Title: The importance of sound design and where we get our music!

And we couldn't record audio on set because our recorder didn't work, so we had to recreate that in post. There's another scene in a music video we recently shot where we didn't record audio in the intro scene,
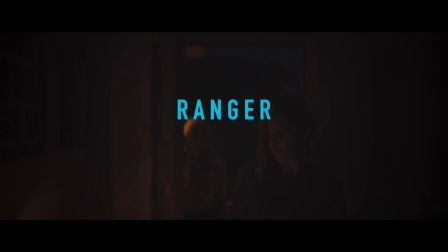8:30 so we wanted to recreate everything in post, from the footsteps on gravel as well as carpet,
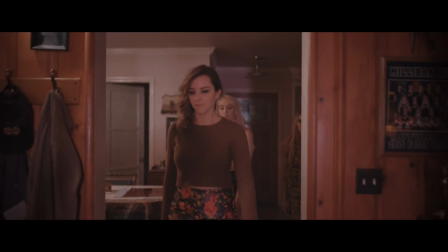8:36 as well as the switching on the lights. So we actually had people doing all that stuff afterwards to the video playing and recording it externally and then matching it with the final footage. So what does a timeline look like with a lot of sound design? Let's actually watch that right on a computer.
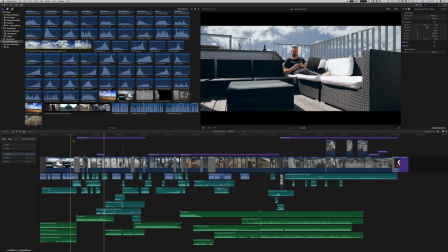8:53 So here you can see Final Cut Pro 10 with our short film right now.
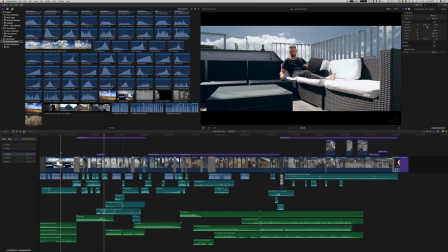8:59 We used a lot of sound designs here. As you can see, there's hardly a lot of video. It's only in 1 or 2 timelines, but then there's lots more going on and lots more layers of sound underneath.
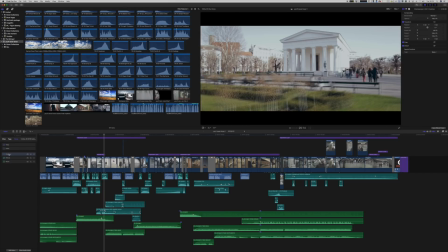9:10 So we distinguish between 3 different types of sound, and that is first, it's the dialogue or the voiceover. We had a voiceover for the entire thing, so that is what you can see here in the blue.
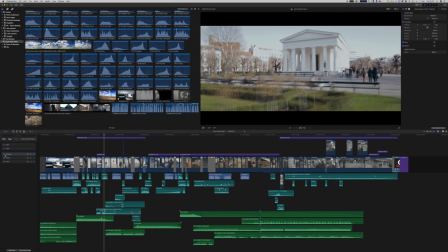9:23 So the first thing is the dialogue or voiceover, which you can see here in the blue. We had a voiceover recorded for our short film to have a little bit of message portray. So the next thing are the effects. And with effects, I mean all kinds of sound effects, and that goes for ambient sounds,
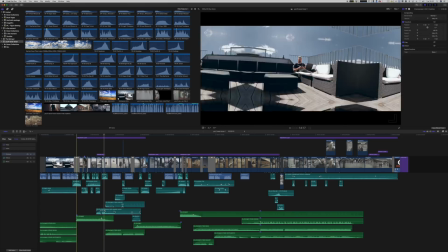9:39 for street sounds, for animal noises, all that kind of stuff.
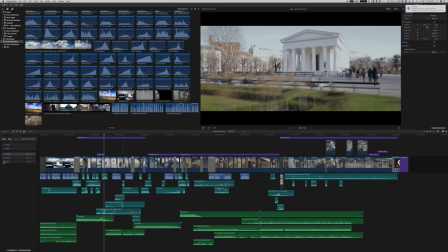9:44 These are all the sound effects. And lastly, there's the music part. And that actually is self-explanatory.
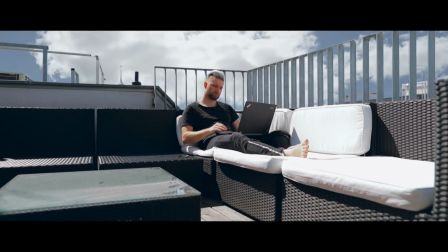9:50 So what kind of different sound effects do we use? We use ambient sounds, and that goes for wind noises.
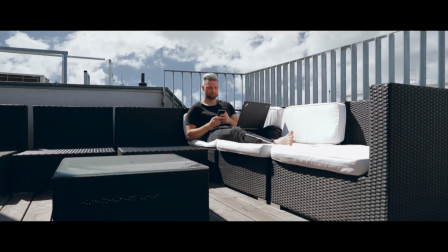9:55 For example, if you see the time lapse here, having a bright wind noise in the back actually kind of underlines where he is.
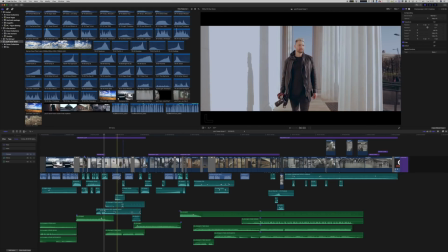10:03 That goes as well for when he's in a park, where there's people chatting in the background.
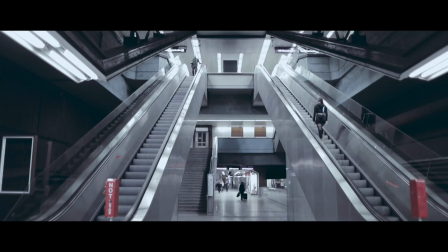10:08 If he would be in a subway, we have some subway noises in there that are just typical for the surrounding the person is actually in.
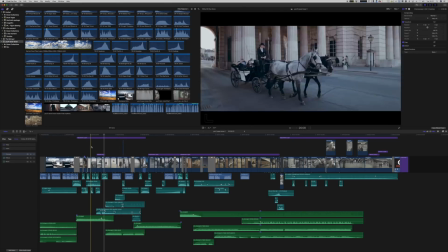10:15 The next sounds are more on the noise. For example, if you have an animal, then you want to have these animal noises.
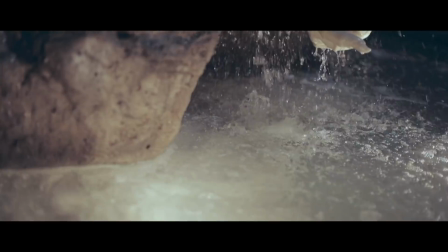10:22 Or if you see some water, then just have the water dripping so you can actually feel being there,
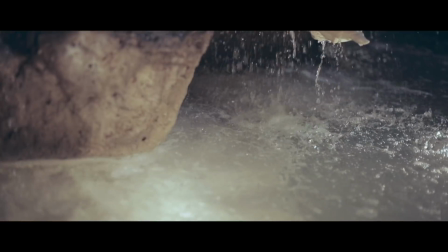10:29 because it would kind of look weird if you would see the water but not hear it. And then there's also transition noises.
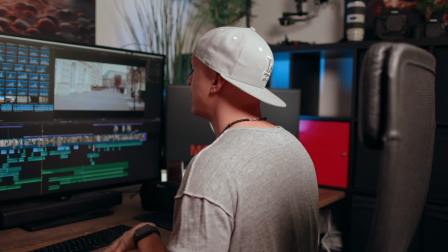10:35 So these are made up of swoosh and swish noises that enhance a zoom in or a swish pan,
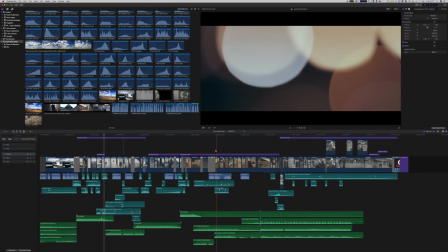10:41 so it doesn't really feel as unnatural and out of place. So, and then the last thing we do is we add some rises, for example.
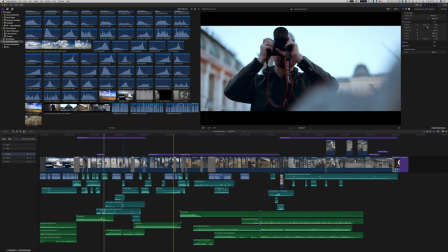10:49 So if you really want to have a build up, or you want to portray some kind of emotion in a horror movie,
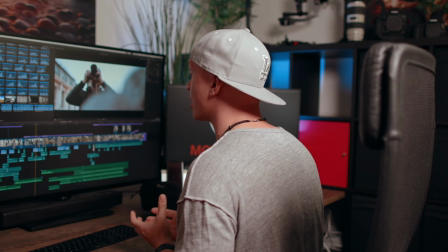10:55 or maybe you want to have a little bit of tension coming up, then rises are a really great thing.
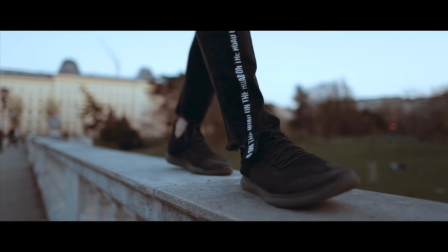11:01 They're also a really great thing to transition from one scene to another.
Don't get stuck in the what ifs and maybes.
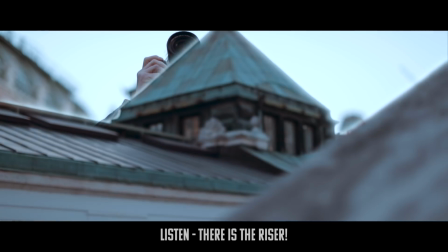11:10 Just do.
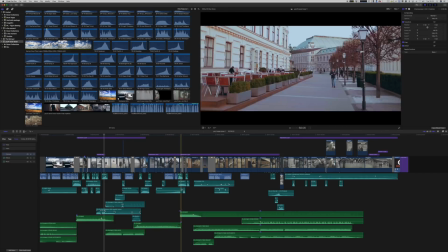11:15 So you can use them subtle, but if you use them right, I think rises are a really great way of enhancing your storytelling. So this is how we edit our videos when it comes to sound. Again, it's not an in-depth tutorial, more of an overview, but I hope you liked it. I hope you learned something. We will do more of these kind of tutorials on our YouTube channel soon, so consider subscribing if you're into that kind of stuff, and I'll see you on the next video.
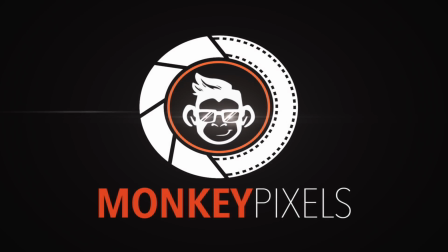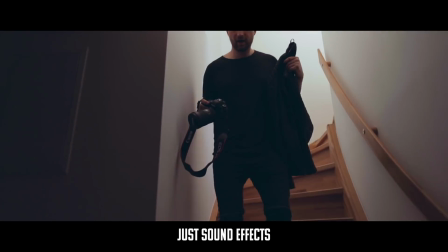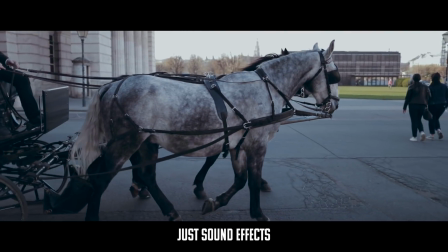11:52 Right now.